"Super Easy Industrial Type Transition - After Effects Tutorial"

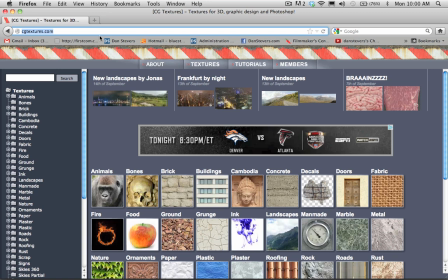It's called cgtextures.com, and I'll put the link below.
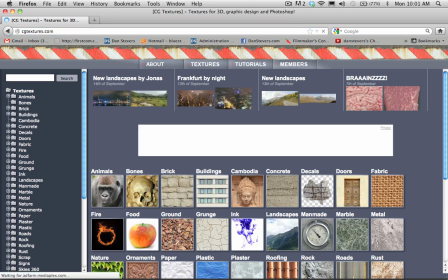So CG Textures is an awesome website to just get a ton of free textures from it. I use it all the time in my projects. So what we're going to look for is we're going to look for metal scratches, if I can spell.
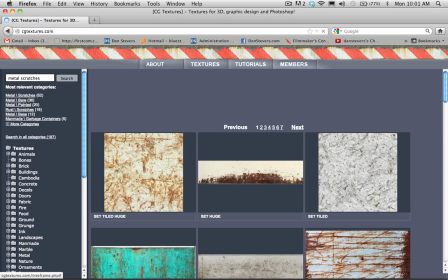Let me try that again. Metal scratches, and there's one particular one that I found that I liked a lot.
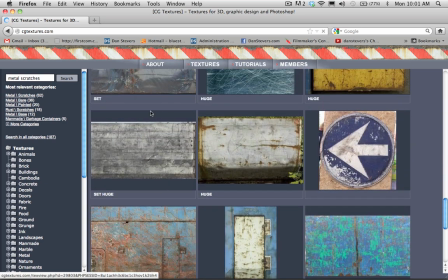It's this guy right here. So scroll down until you see this guy right here.
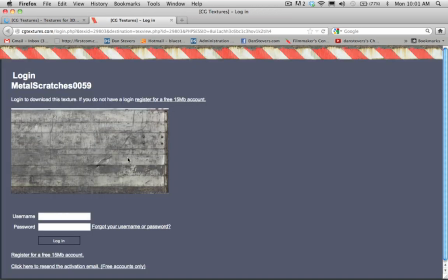He's the one that we want, and you are going to want to have an account in order to download this stuff. So if you don't have an account, go ahead and make one really quick. Download this texture right here and bring that into After Effects.
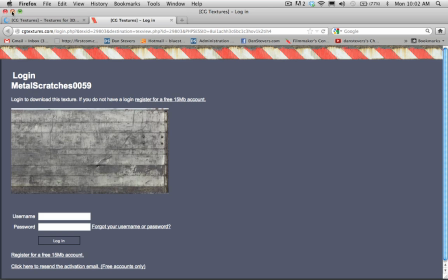And go ahead and download the large size of it, because it's going to work best for what we're doing here.
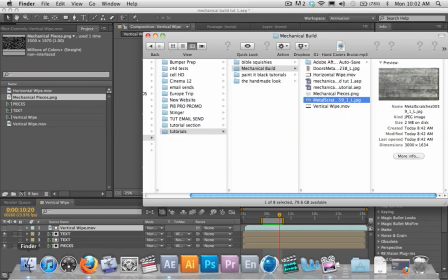So let's hop back into After Effects here. And I already got that downloaded, so I'm going to drop that in.
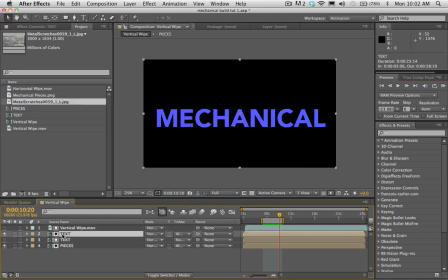Okay, let's see here. Let's jump into our text layer. So I'm just going to double click on the text to go into that pre-comp. I'm going to drag my metal scratches into our timeline here.
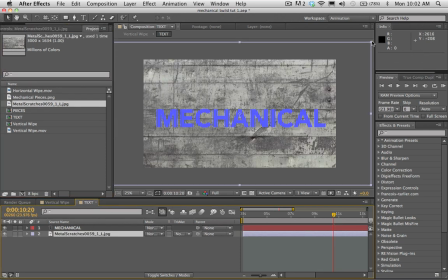And maybe I'll shrink this down a little bit.
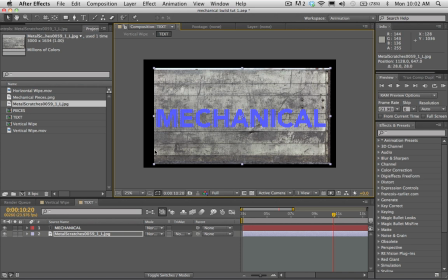Maybe like so. And we're going to set another track mat here. So track mat the mechanical layer above it. Select alpha mat.
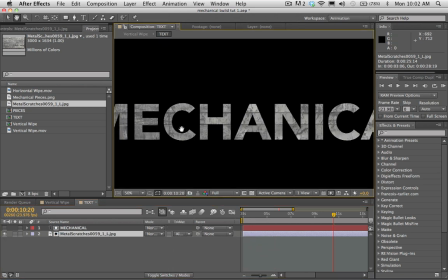And now we have our text being cut out of this metal texture, which looks pretty great.
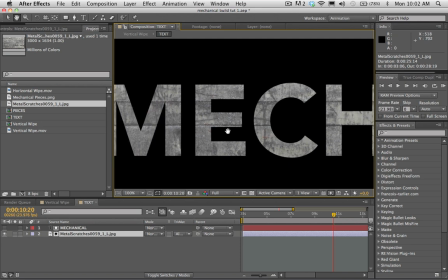I'm just gonna add one tiny little layer style to this just to add a little bit more dimension to this type here.
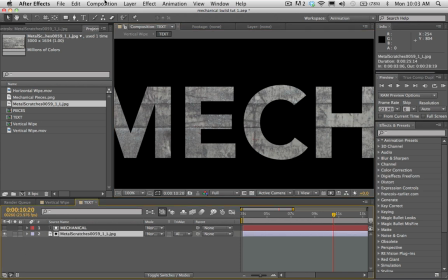So if I select this layer, the metal scratches layer, go to layer,
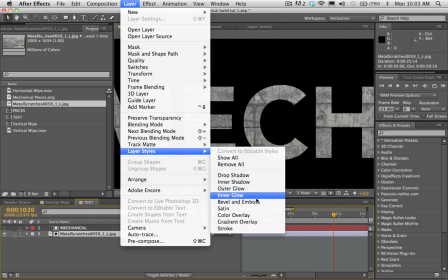and we're gonna go to layer styles, and we're gonna put a little bevel emboss on this.
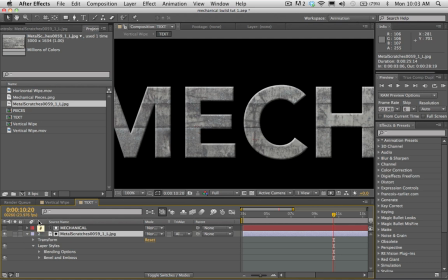Now bevel emboss can get really cheesy, and by default it looks pretty ugly, so we gotta adjust these settings here. Let's go to chisel soft and maybe decrease the size to like 2 or so. And a lot of times I turn off the shadow on this because I just want the highlight on it.
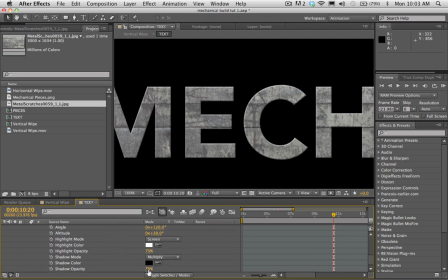I don't want the shadow. So if I go down to shadow opacity and I just make that 0. So now I'm only getting this tiny little edge highlight around the corners of the type. And that looks great there.
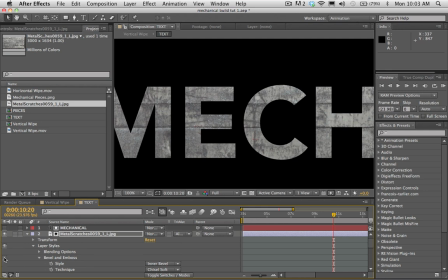If I shut that off and turn it on, you can just see, a little, just a little bit more life be put into the text there. Okay, so once we got that, let's go ahead and hit Command C on the metal scratches layer.
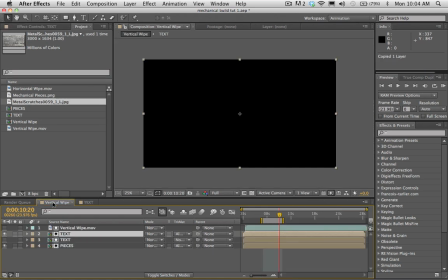And we're gonna go back into our vertical wipe layer.
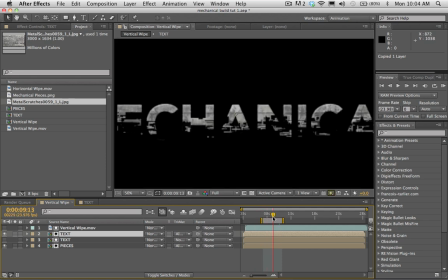And we're actually gonna put the same texture onto this pieces layer that we got. Cause right now, if we go into the pieces layer, just double click on that.
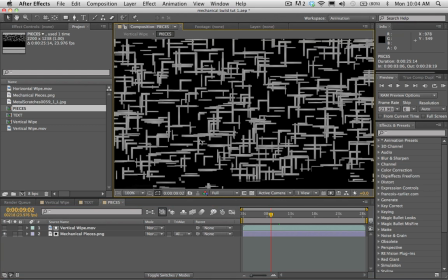It's just plain, really. There's no real texture to it. So let's add some texture to it. So if I go ahead and I select both of these layers and I hit Command Shift C, we're gonna pre-compose them.
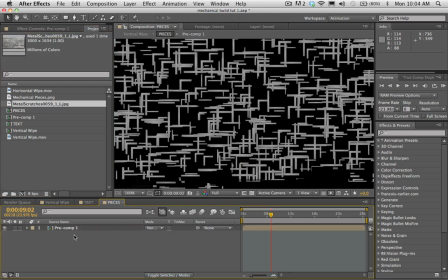I already hit Command C before, so I'm just gonna hit Command V to paste that metal scratches layer in there. And we're gonna put the metal scratches layer below. And it's already set to alpha matte because it uses the same track matte settings.
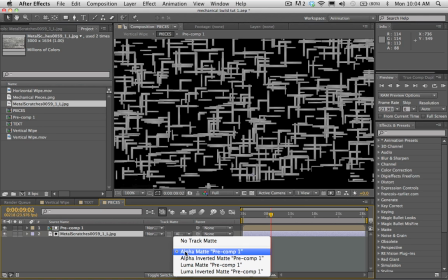But if it's not, set it to alpha matte for the pre-comp above it.
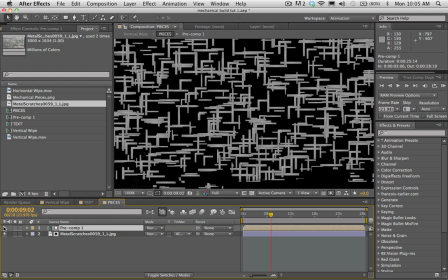Now we're not seeing it right now, and the reason is because the top layer is turned on, this eyeball is turned on. But if I turn it off, now we see our texture coming through there.
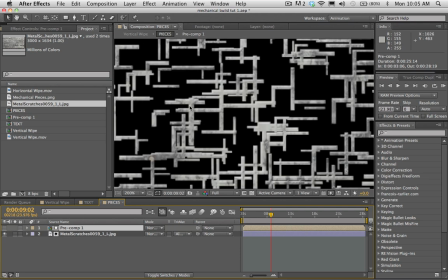And this is just gonna add a little bit more interest to the transition. It's gonna make it look a little bit more realistic.
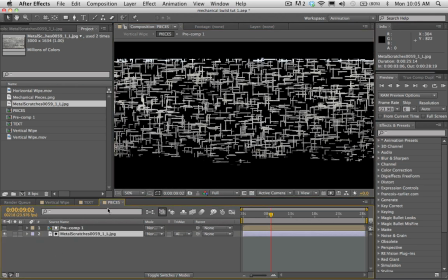But you know what?